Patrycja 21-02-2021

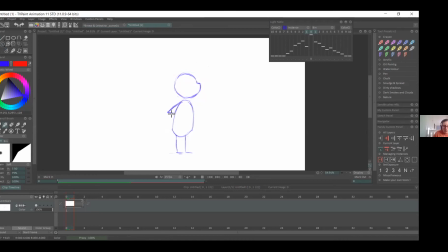24:33 So she's already got a character will have this kind of going. So we already have our bent elbows. Hı hı. Ben şu pozisyondan başlayacağım animasyona.
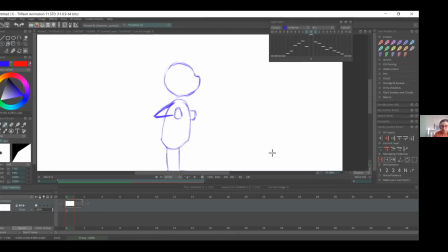24:52 Kolların bükülü olduğu ve karşıyı gösterdiği, yumrukların karşıyı gösterdiği pozisyonda.
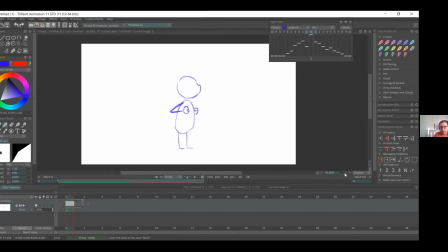25:06 Okay, so again, this is our keyframe 1. So I'll add like annotations on which frame is what. So when you're having a look through it again, you'll know where we at.
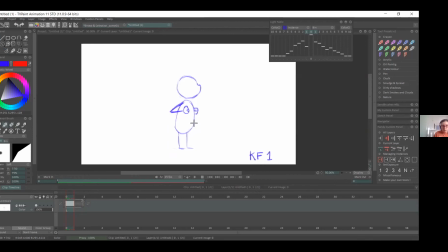25:26 Evet, bu benim birinci keyframe'im. Çizdiğim sahnelerin üzerine notlar yazacağım. İşte keyframe, breakdown gibi. Böylelikle siz çalışırken kolaylıkla takip edebilirsiniz.
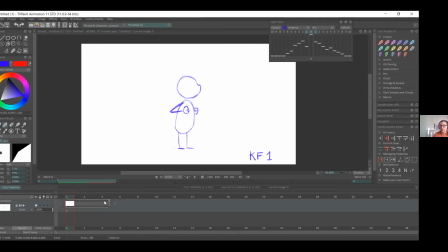25:43 So again, I expand my first frame just so when I'm rewatching it, it's the loop is not too fast, so it's easier to watch. Evet, ilk frame'imi birazcık uzatacağım.
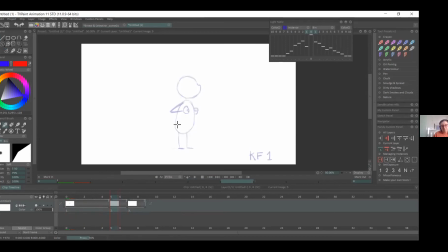26:00 Çünkü izlerken oranın daha görünür olmasını istiyorum. So we will go to the next movement. So that was where the character does a little dip before springing forward.
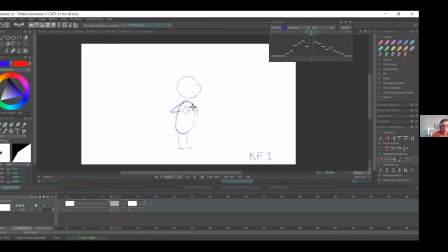26:20 Bir sonraki kareye geçeceğiz. Bu karede karakter hafifçe aşağı inecek yukarı doğru tekrar yükselmeden önce. So you can redraw the previous position or
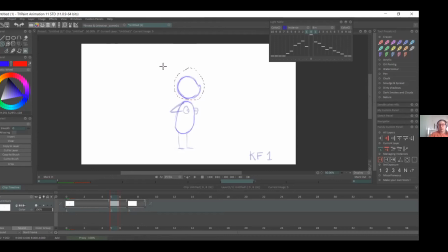26:37 and then you can just move it with transformation tools if you want. Bir önceki kareyi üzerinden tekrar çizip transformation tool ile birlikte taşıyabilirsiniz bunu.
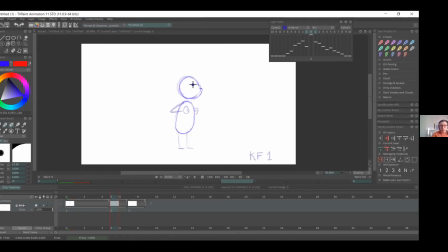26:52 Yeah, but also remember to rotate the head down, because if they're going down, you want to you'll want to get the head looking downwards as well, so you get that anticipation kind of pose.
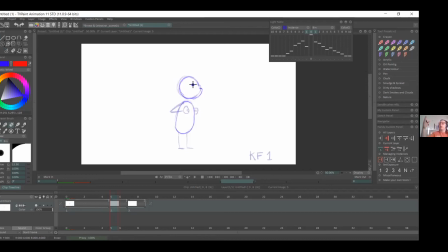27:09 So then when he points up and gets stretched out, you'll have like a bigger emphasis, and like it will look nicer as an animation. Evet, burada kafa hafifçe aşağı doğru inse iyi olur.
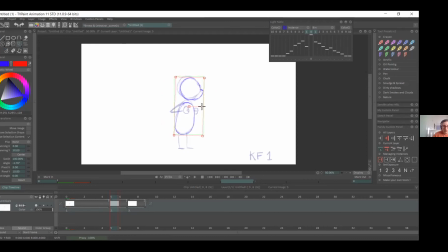27:26 Çünkü burası aynı zamanda anticipation pozu da. Kafa tekrar yukarı doğru gideceği için bir sonraki pozda burada aşağı doğru eğilmiş olması etkiyi güçlendirecektir. So you can also rotate the body a little bit forward,
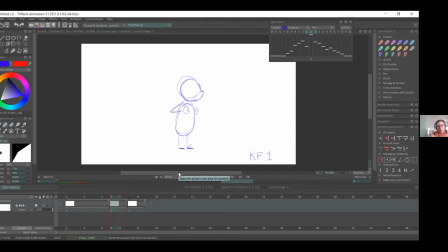27:46 so it's kind of going into a crouching position, but like not an extreme crouch, just just a little bit forward, so then you have an arc going for the character.
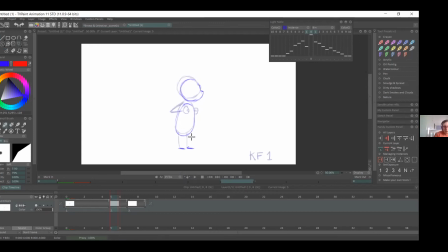28:01 Evet, burada vücudu hafifçe öne doğru düşürebilirsiniz. Hafifçe böyle bükülebilir bacaklar öne doğru. Ama çok ekstrem bir şekilde değil, hafifçe. Çünkü bir sonraki poza geçerken harekette bir aks yakalarız böylelikle.
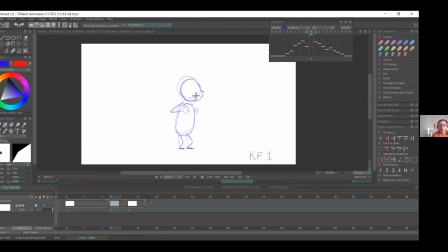28:18 So now coming to the arms, you'll want to anticipate them too. So in a way, they'll have to go up. So they're not going down with the body, they're kind of going up.